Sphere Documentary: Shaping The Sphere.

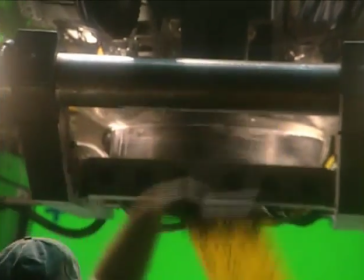[0:03] B-marker. Quiet. Action!
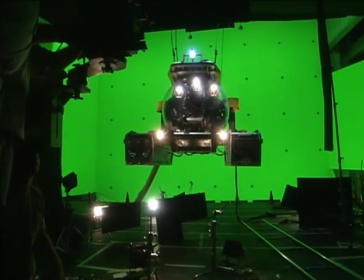[0:08] 620 feet, 610. You a religious man, Norman? I'm an atheist, but I'm flexible.
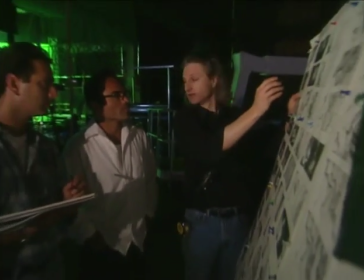[0:14]
I'm Jeff Okun, the visual effects supervisor on Sphere, and I hope to give you some insight into what a visual effects supervisor does on a feature film.
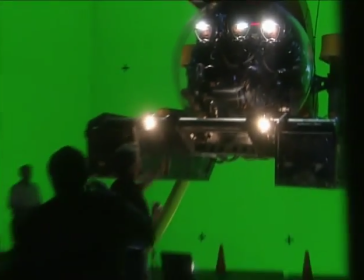[0:23]
Amongst the many roles that a visual effects supervisor plays is an educator,
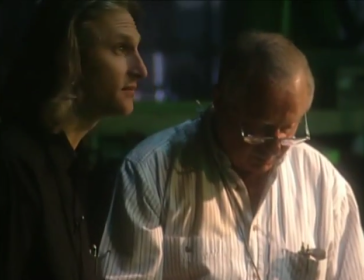[0:30]
is a budgeting technician,
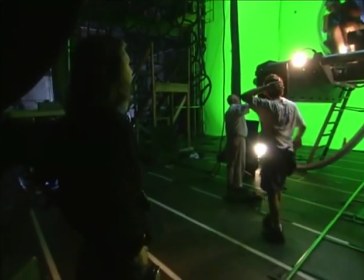[0:33]
an on-set technician, and then an overseer of the execution in post-production of everything.
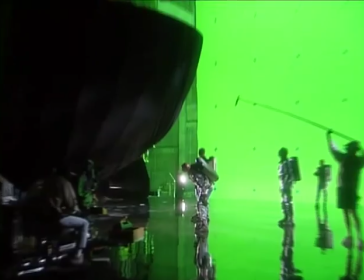[0:40]
You become a resource consultant to almost every aspect of the film.
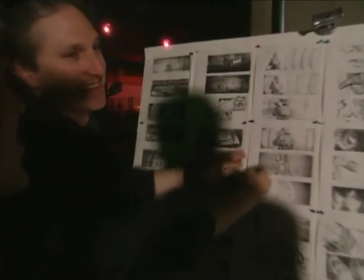[0:45]
As a visual effects supervisor, when you're called into a project, all you have is the script.
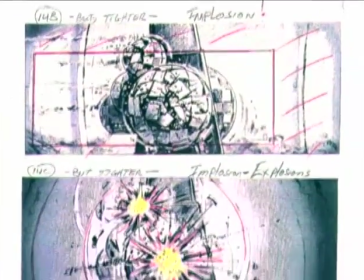[0:50]
So the storyboard becomes the most valuable thing in the pre-production
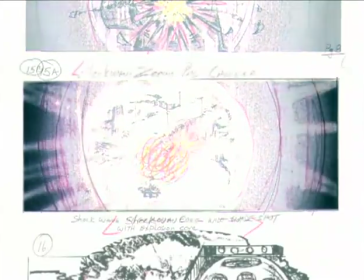[0:55]
process of trying to determine what your scope of work is as a visual effects guy.
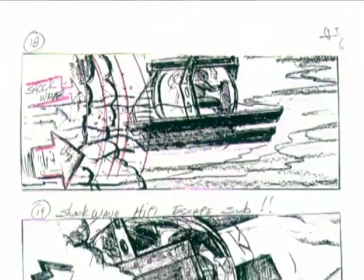[1:00]
Also, for the camera guys, that helps them get a feel of the kind of shots, the techniques, the style that the movie's going to be done in.
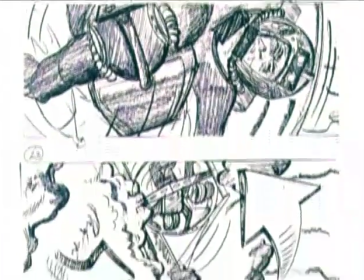[1:09]
They're also a great tool to create massive amounts of discussion as to how a sequence should be played or staged or what should be revealed when and where.
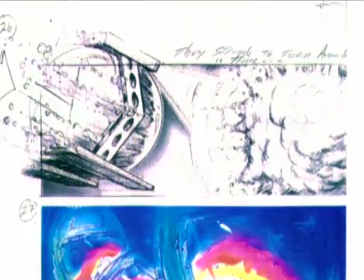[1:18]
And the final wonderful thing about storyboards is they start showing you all the problems you're going to run into,
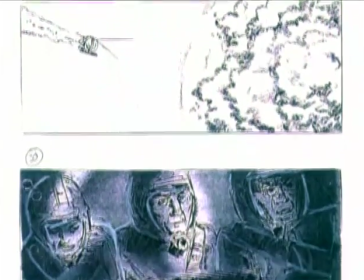[1:26]
stuff that nobody thinks about until you're actually on a set with a camera, pointing at it and going, geez, we never thought about that.
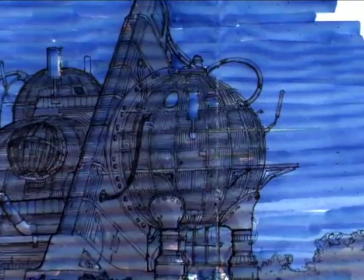[1:32]
Well, storyboards help you pass that phase. Very early in pre-production, one of the first things the production designer does is drop what we call
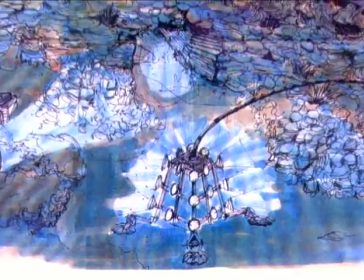[1:40]
concept drawings to give a feel of what these sets should look like.
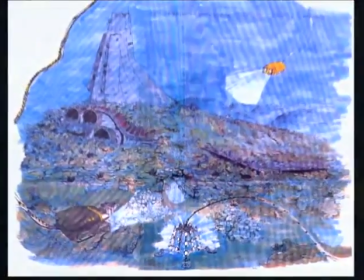[1:46]
It's the production designer's way of demonstrating what it is he wants to build on the set.
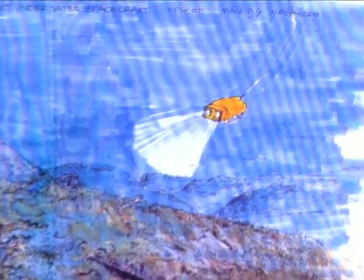[1:51]
Once they're approved by the director, they're distributed to everybody, all the department heads.
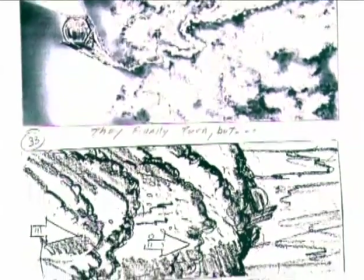[1:55]
As the visual effects supervisor, right, you have to help conceive of what it is you're going to do for the movie based on the storyboards.
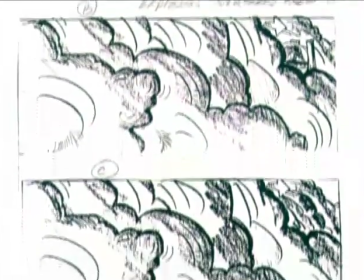[2:04]
You have to design those shots, and you have to execute those shots.
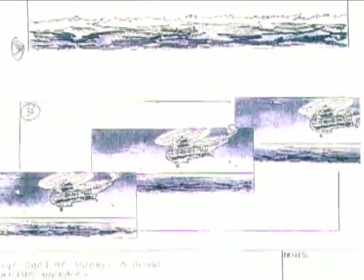[2:08]
In that process, various things become apparent. For example, the spaceship is supposed to be a half a mile long and some 20 or 30 stories tall.
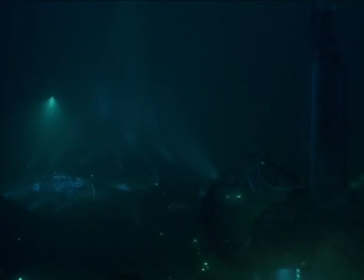[2:17]
We pretty much knew that there's no way we were going to build that set. you immediately,
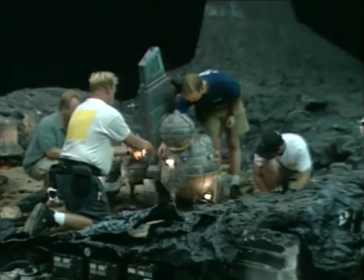[2:23]
from experience, know that this has to be a model or this has to be a CG model.
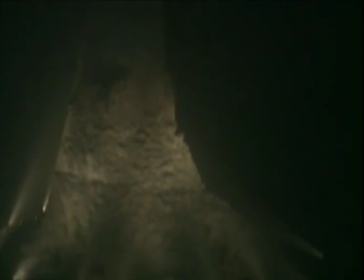[2:28]
In the case of the spaceship, it had to be a model because we had to photograph it from all these angles and we had to blow it up.
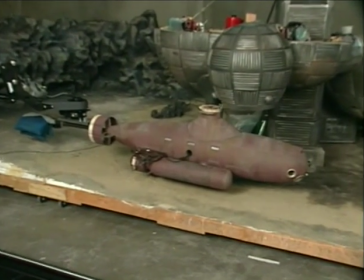[2:34]
In the case of the descent sub docking with the habitat, these are 1-6 scale miniatures because of the amount of detail we wanted to see.
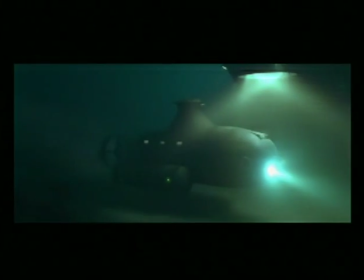[2:43]
And we decided that I actually wanted to dock the sub to the habitat physically because
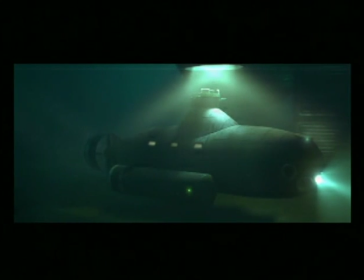[2:50]
there's a certain interaction of light that you can fake it, but you can't get this.
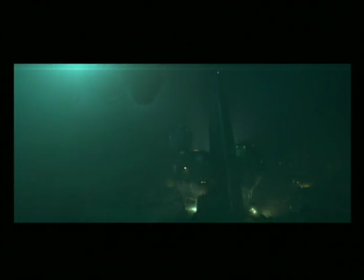[2:56]
There's a certain beauty to the way stuff in water bounces around. So we shot it together, and there's a big motion control rig that had to be painted out.
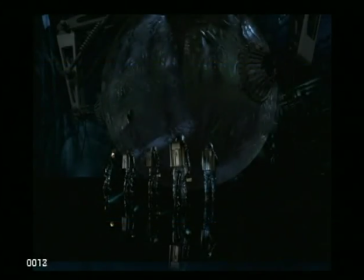[3:05]
In the case of the sphere itself, the first thing they told me is that the sphere is a chrome ball bearing, end of discussion.
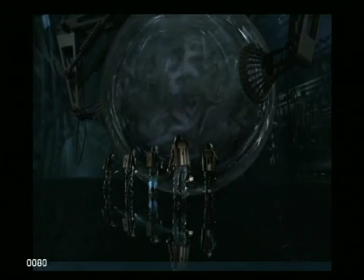[3:13]
When you really break down what a chrome ball bearing reflects, Nobody really understands what it is. So if you take a chrome ball and put it in a black room, it is black.
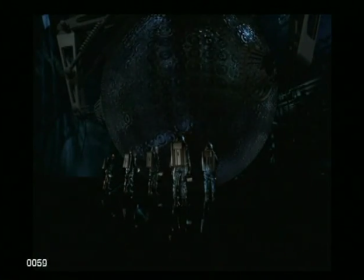[3:23]
So, I mean, it presented innumerable problems because of the properties of what it is, i.e., it reflects everything except for the actors. Well, that means it can't be an object.
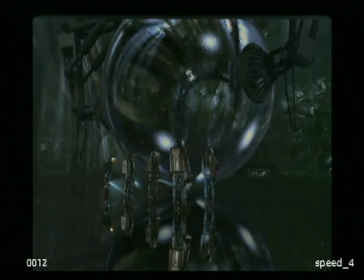[3:35]
I mean, we tried a million things, and we worked on the chrome reflection in the ball for about nine months.
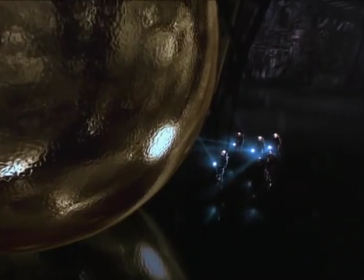[3:43]
And finally, we showed Barry our final, what we thought was the ultimate solution to his thing,
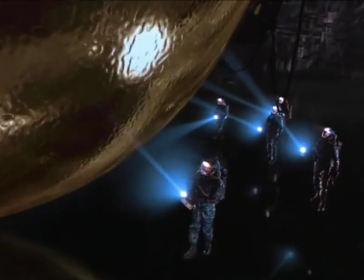[3:50]
in which we played with the amount of distortion, the amount of light, what it reflected, what it didn't reflect,
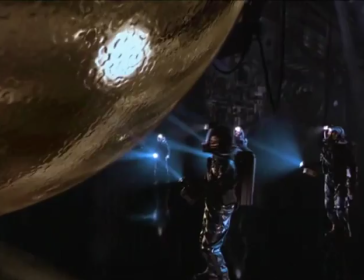[3:56]
where the horizon line was.
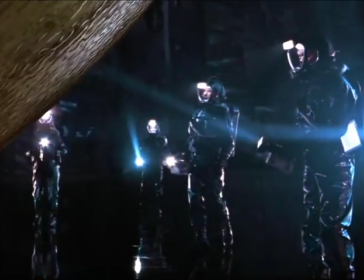[3:58]
We took the champagne gold color off of the gold foil on the lunar landing module and went with that,
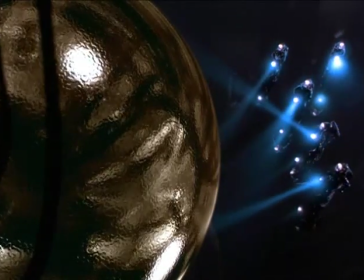[4:06]
showed it to Barry, and he nailed it the first time out. and suddenly we found it didn't really matter what it reflected as long as we got a sense of that it reflected the
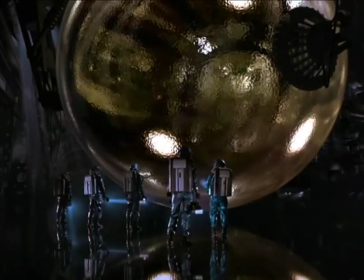[4:15]
cargo bay and not the people. And it just suddenly, Barry looked at it and said, so now it's something to look at.
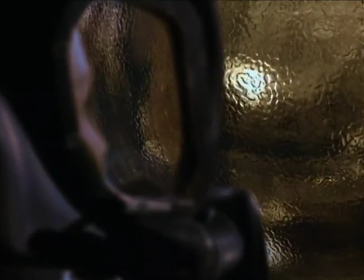[4:20]
Now that we see an alien object, now we finally have a title character to the movie.
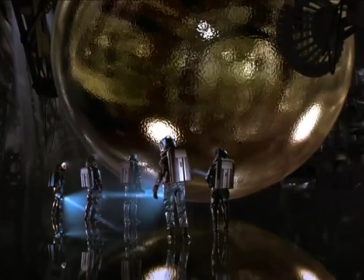[4:25] I'll bet you if you put a laser micrometer on this thing, you'd find that it was a perfect sphere. Perfection, it's a powerful message.
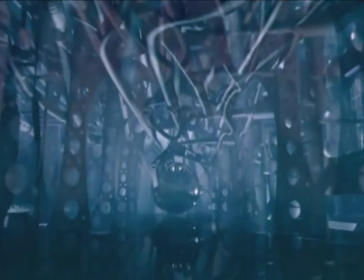[4:32]
The cargo bay had to be a huge place that is almost impossible to build, So it was decided that it would become a virtual set.
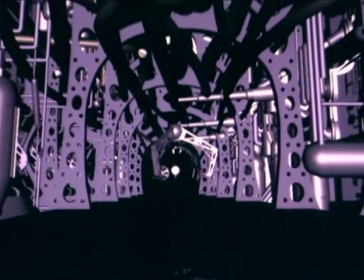[4:41]
What turned out was the design of the cargo bay kept evolving.
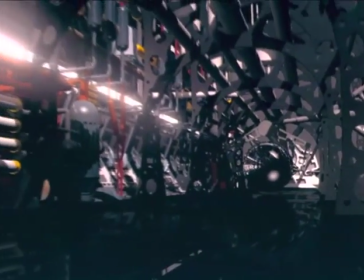[4:46]
And Norman Reynolds and his design team did some pretty detailed drawings, and we set about building the whole cargo bay.
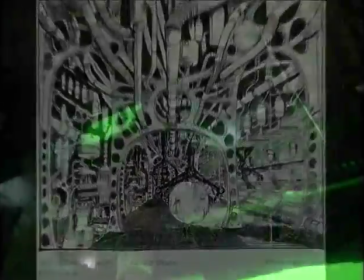[4:54]
We built one quarter wedge of the sphere.
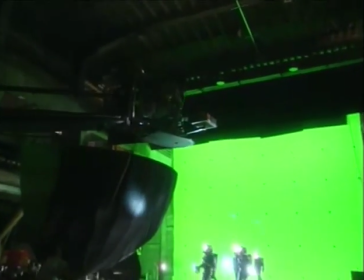[4:57]
There's something about when you walk up to it and you can actually just see half of it that gives
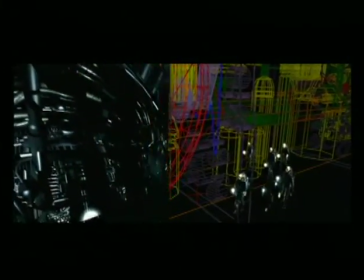[5:03]
you a visceral reaction that is unattainable any other way because of its roundness,
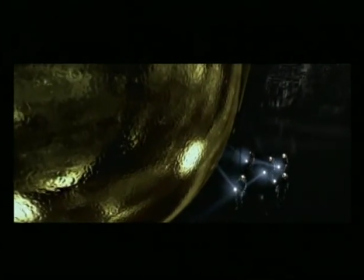[5:09]
it's just, you know, I don't know. It's magical.
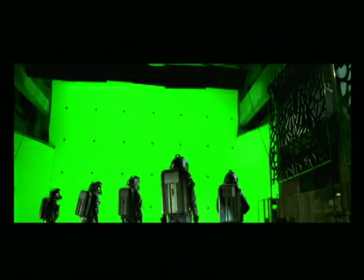[5:13]
So we built this huge green screen, which is 85 feet tall, and it's like 70 or 80 feet wide,
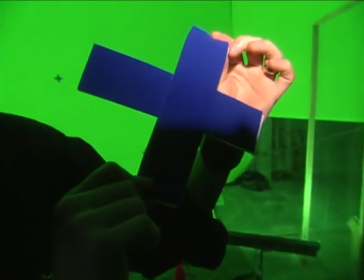[5:19]
and we have these little marks on them that are put at four-foot increments that are perfectly level,
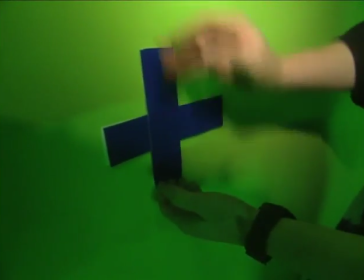[5:25]
both up and down and horizontally, and you put the actors in there.
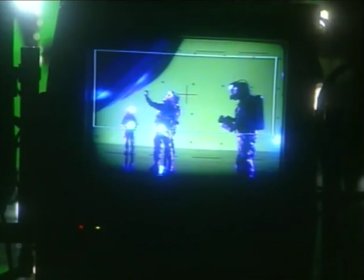[5:30]
Now, for people who don't know what a green screen is, is it's a particular color green that is easy to separate from everything else in the frame.
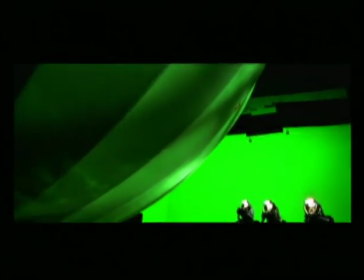[5:39]
So when you pull the green screen out of the shot using your matting technology, it leaves you with just the actors.
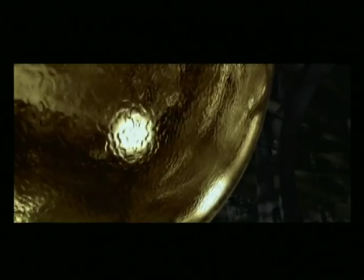[5:48]
And that allows you to extract the actors and put them into any environment you want.
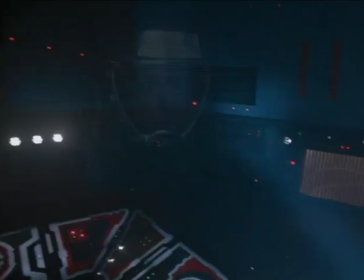[5:53] Let's see if there's some kind of flight recorder or data computer, or we can ring up some kind of flight history.
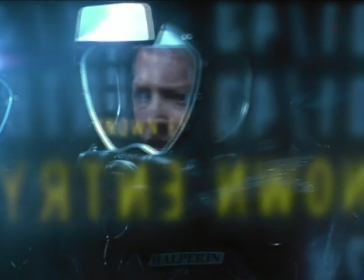[6:04]
There are other things, you know, it's just apparent as to what they are, like the flight data recorder flying through space.
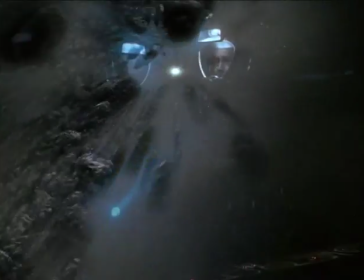[6:12]
It had to be a CG thing. I could have done it as a slit scan thing.
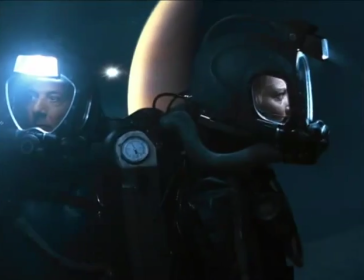[6:18]
I could have shot all kinds of physical elements and moved through them.
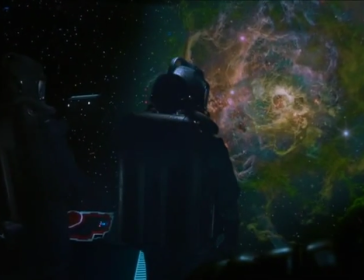[6:22]
But we wanted to be scientifically accurate, so we went and met with the JPL guys, and they gave us some Hubble telescope stuff and a lot of data.
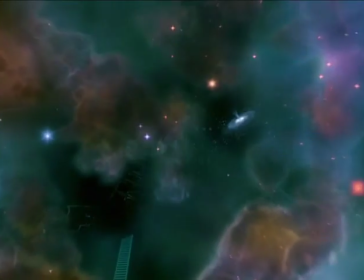[6:31]
First, I have to explain to Barry what's not on the set. Then you have to go and you have to talk to each of the actors and explain to them in their own terms
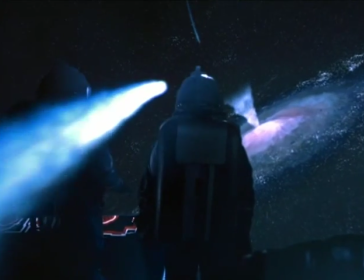[6:40]
where they are and what they're seeing to give them a chance to react to something that's not even there.
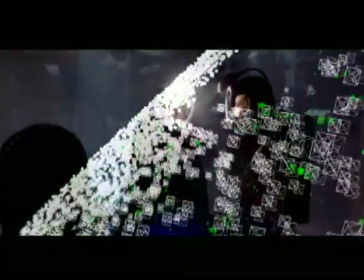[6:45]
We showed them drawings and we talked them through the entire sequence.
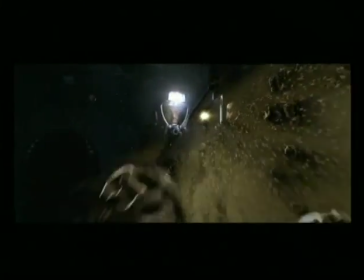[6:51]
So you're explaining it to Barry, you're explaining it to the actors,
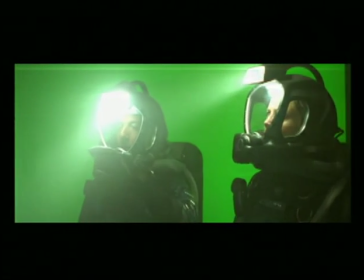[6:54]
and then Barry has to translate all that into action and then, you know, to discuss it with the camera guy and say,
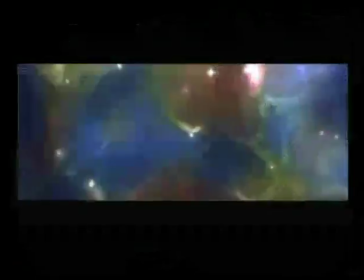[7:01]
well, we would normally have a move like this here. And I'd go, okay, so then technically I don't want you to do a move.
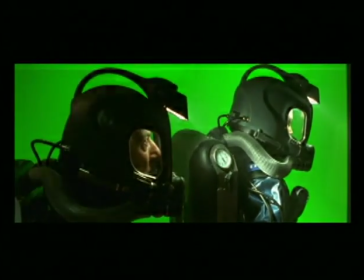[7:06]
I want you to shoot a lock off. And since everything is computer generated, I can do the move.
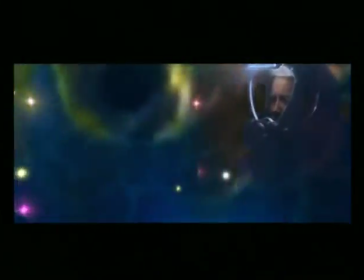[7:11]
I can do any move that you can imagine, even moves that you can't shoot, I can shoot.
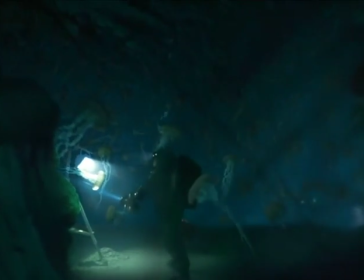[7:17]
Then you cross into an area where you don't know what it should be, like the jellyfish sequence.
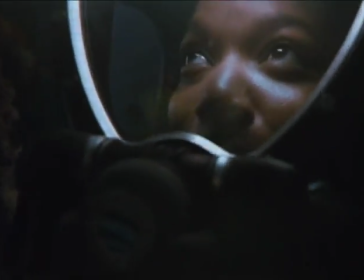[7:22]
The jellyfish sequence, which is probably the coolest sequence in the movie,
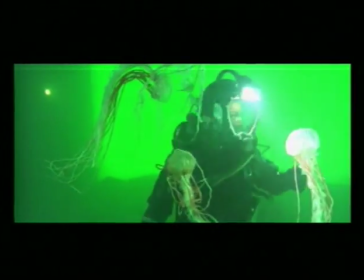[7:27]
is a combination of physical puppets executed by Steve Johnson's X-FX.
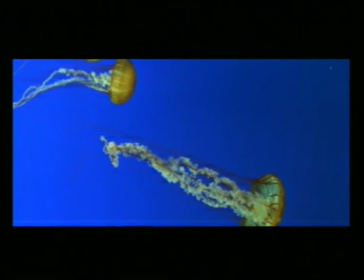[7:33]
It's some real jellyfish that we went to the Monterey Bay Aquarium and shot their jellyfish,
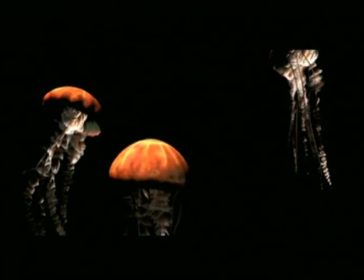[7:40]
and it's some computer-generated jellyfish.
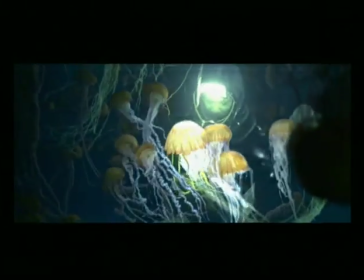[7:43]
How I broke this down was, is in order, again, it's always based on cost, is that Queen Latifah,
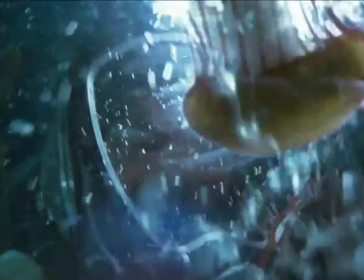[7:50]
the actress who had to get killed by these jellyfish, Anytime she had to physically touch one,
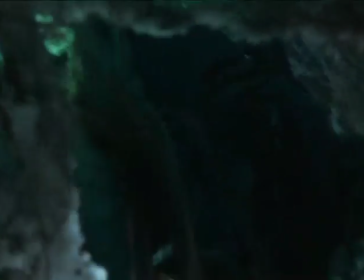[7:56]
then I wanted it in the water with her because to create those computer
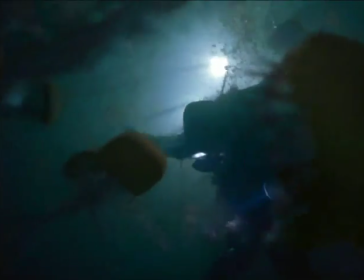[8:01]
and then have her interact with a computer-generated jellyfish is fairly expensive.